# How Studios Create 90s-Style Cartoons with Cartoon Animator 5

So this one and a half minute episode required over 30
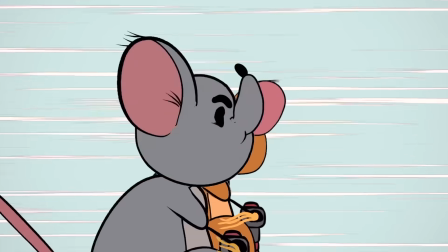cartoon animator files that we had to combine together to tell this story.
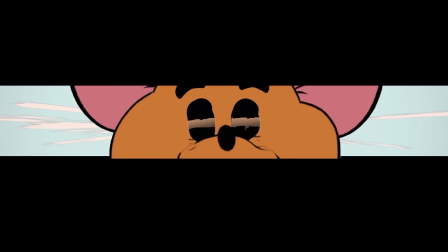So we use these different camera angles because you can use different camera angles to tell different things to the audience.
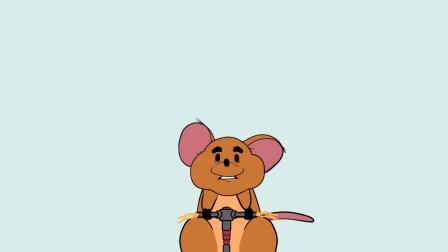So, for example, in this shot where Duncan is surveying the canyon and he's trying to make his decision,
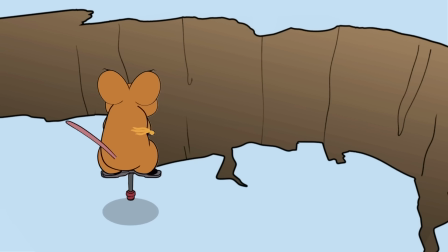do I jump or do I turn back? And he is very alone in that moment.
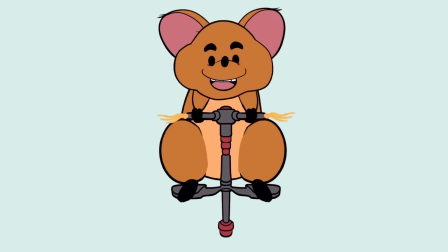He's very isolated. So we have him very small in the frame. But in this other shot where he has made the jump and he has landed and Richard is kind of towering over him,
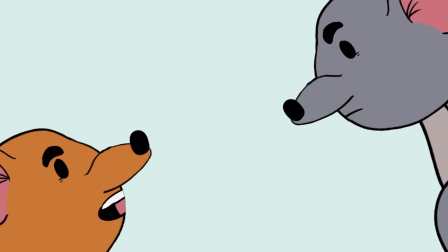Richard is in control of that situation. Richard is the one that decides whether Duncan lives or dies.
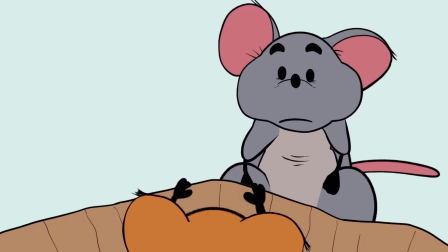So Richard takes up most of the frame. He is towering. He is big. He is the one in control of that moment. And then after Duncan says, brother, help me. Richard in short says, no. and that's when the camera shifts.
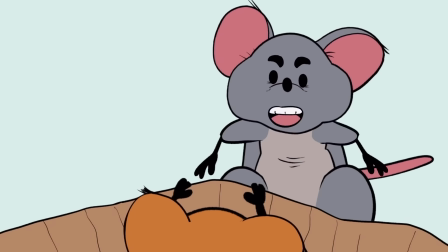Duncan's whole world kind of begins to shake beneath his feet and in that 180 pan they change positions and this shows that Duncan's world has been turned upside down.
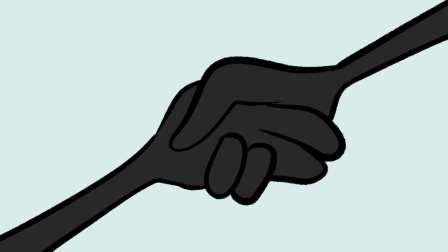It's a lot of work to do these different camera angles but this is something that is very accessible to most cartoon animator users because all you need you need your characters from the front,
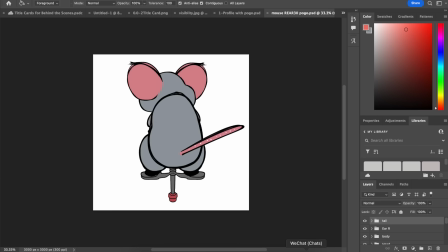you need them from the back, and then you need them in profile. And this will allow you to show them from different angles, to tell your stories in a very creative way. Another thing we pride ourselves on at Studio Giblets is our writing and our voice acting. We spend a lot of time doing both. We spend a lot of time in meetings together, preparing these scripts,
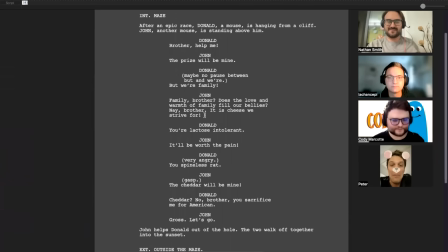making them as strong as they can be so that there's this very sharp back and forth witty dialogue that's just super engaging and super fun. And then we take these lines to our voice actors and we have a voice acting call where we practice these lines together. And these are always super fun calls and lots of funny things come out of these.
You know, and maybe some more beans on the side.
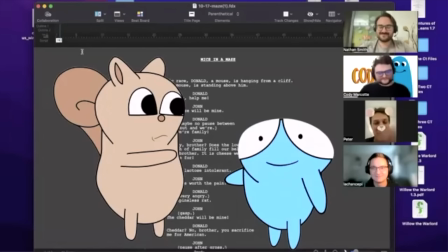So, you know, a couple more beans. You got a plant. You got to buy them the plant of the grow. That's what you got to do here.
But the important thing is we'd use these phone calls to develop the chemistry, the back and forth between these characters, so that when these lines combine, it feels like the two characters are in the same room.
All those poor people.
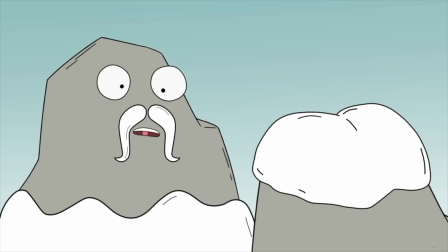It's not that Barry. I'm bald and mustachioed.
This is also how we get a certain level of urgency and a certain level of conflict and tension behind our lines. So you can kind of feel the desperation in Duncan's voice when
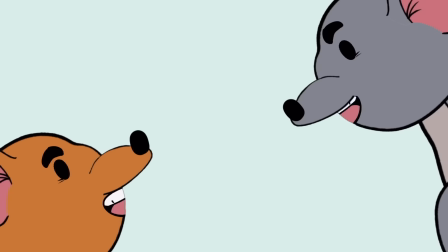he starts to realize Richard is not going to save me and then you feel the
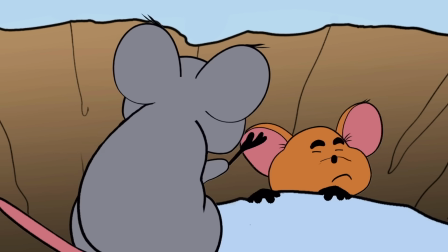sinisterness in Richard when he's like no I'm not going to save you because I want the prize and finally the thing that kind of just takes Mouse Bros over the top is Mouse Bros has an all original musical score so rick and his partner wrote a symphony and what makes
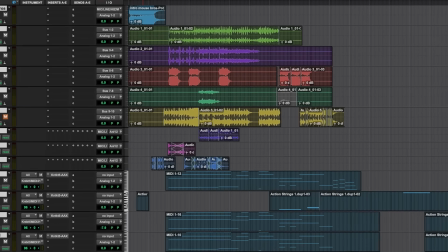this so special is they wrote this symphony to fit the animation so each action these characters take the music supports it the music is building it
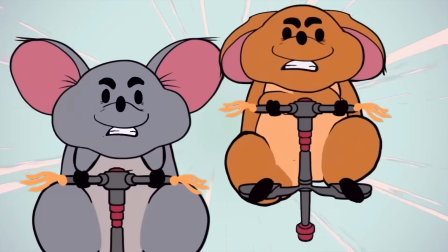up so for example when they are neck and neck here in this scene on the pogo
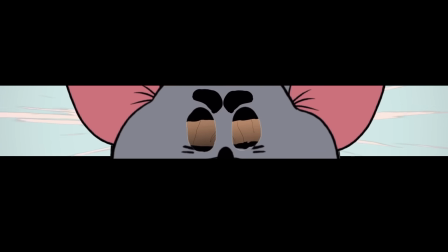sticks. You hear these dueling violins just back and forth, back and forth as the mice are racing back and forth. Now this is not something that is accessible to all animators. Unless you're part of a studio and you have somebody that is just incredibly skilled with music, this might not be something that's feasible.